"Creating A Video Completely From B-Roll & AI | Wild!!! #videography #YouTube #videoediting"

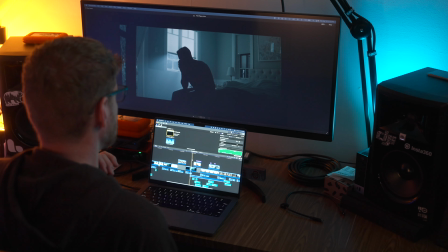4:09 And then after kind of some montage shots of those, I moved on to like the army getting involved because that's where it always goes, right?
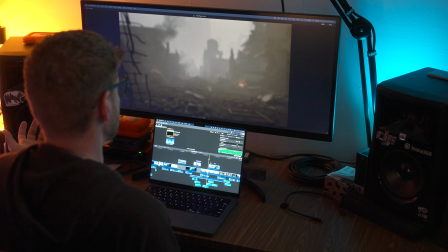4:18 And then we have this apocalyptic scene.
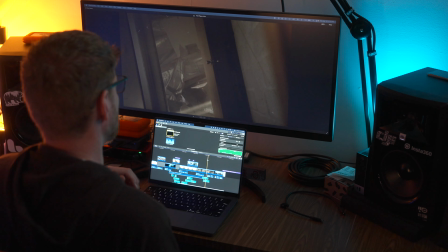4:21 And all of these, then ending kind of with a, I don't know, I thought this was maybe like a hospital hall or something like that,
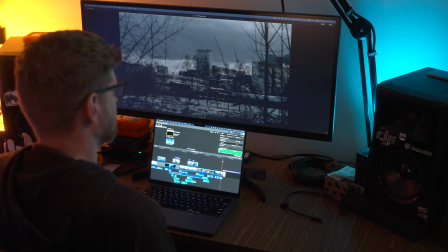4:30 concluding with just kind of like, you know, humanity is ceased to exist or very few are left. So now I want to move into what I actually did to put all of this together. I want to show you two shots that I'm pretty proud of. I think that I doctored them up pretty well.
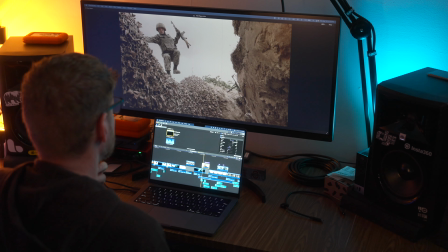4:50 The first one is this shot of this army guy running. Okay, pretty exciting, pretty crazy. So let me just undo a few of the things that I did.
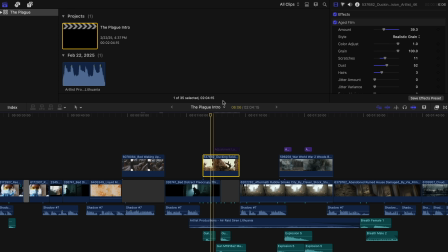5:05 Okay, undo that. And then I'll come into here and undo effects.
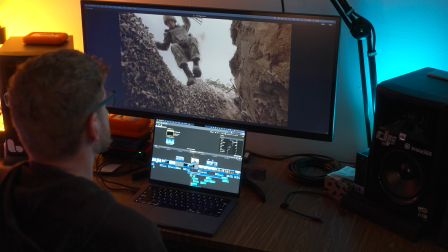5:12 All right. So this is the original clip. Pretty uneventful, straightforward. It has a look that I want, but even at that, I kind of wanted to change that around. So what I did is I went in and I added some extra effects to it.
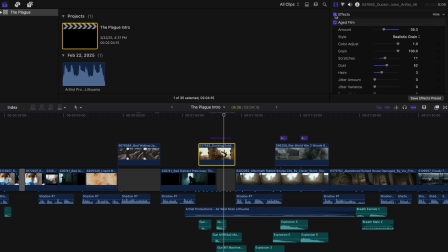5:30 So the first thing that I did is I aged the film. So that gives this grainy look.
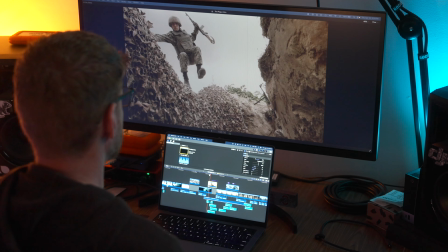5:34 You can see all the grain in there. So if you're playing it back. Okay, I also added a handheld effect.
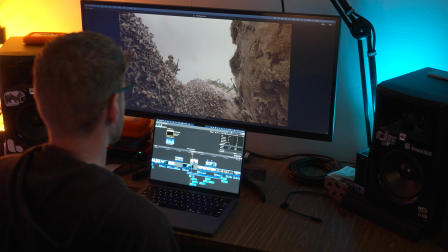5:43 So this is without, this is with. Okay, so all of a sudden that kind of immerses you a little more into the shot. The handhelds kind of moving the shot around a little bit.
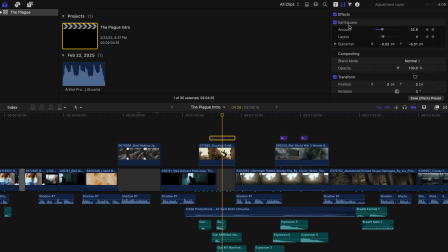5:56 And then the last thing that I did is I added this earthquake as an adjustment layer on top. Probably didn't have to add it as adjustment, but I kind of wanted, as he hit the ground, so as he's jumping, as he hits that ground, I kind of wanted that impact feel. So let me turn this on here. And see, now you can kind of, as he hit there, you have a bit of the blur and a bit more of that impact right there. So that was one shot that I changed significantly. So this is the other shot that I worked on, not a lot, but I just kind of added the same little stuff to it that I did the other shot. I had a whole other plan for this, but it didn't work out that way.
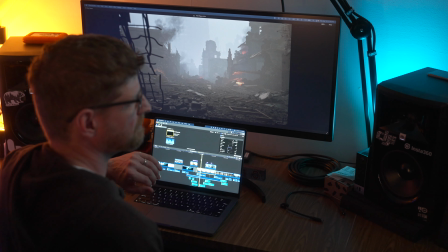6:41 So this one's more probably, it almost looks like a video game scape, so it's kind of futuristic in this way.
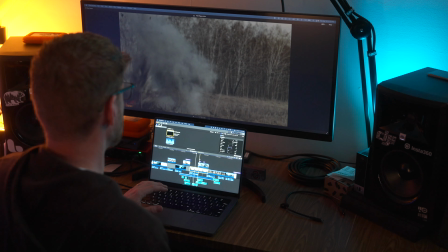6:48 And so there's some stuff blowing up, things like that. So what I did is I did the same thing. I went in and I aged it. So now you're getting even a little more of that grainy look again.
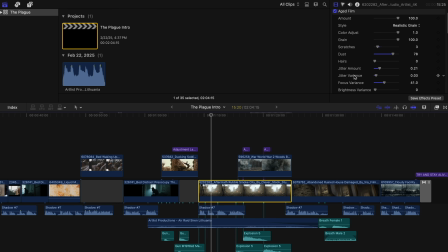7:00 Oh, and what I did on this one that I did not do on the other one, there is an adjustment down here that has focus variances. And so I turned that up to 41. And as you can see, as this plays through, you get these like blurps of unfocusedness, which kind of just, I think, really, really, really made it cool. So you get this like, you can't really focus.
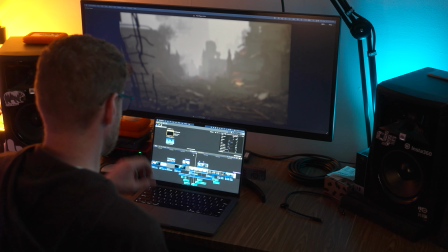7:24 So as if, maybe someone was filming this and their lens wasn't working. Then the second one is I did also the handheld. So even though it was super smooth, I was like, well, if someone's really filming this, it wouldn't be that smooth. And so you can see it starts moving. You have some explosions, those type of things. So I thought that turned out really, really well. I was really happy with how I affected some of the shots. There was a few other shots that I did some stuff too, but those were the two primary examples of how you can kind of beef up some stock footage to make your film come to life. So there's two more things that I want to discuss, and one of them is your sound design. So obviously you need just good music that creates the atmosphere of what your video is all about.
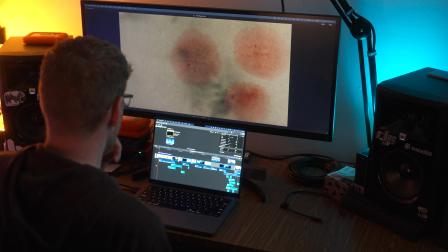8:11 So I wanted something kind of with those, those whiny strings a bit.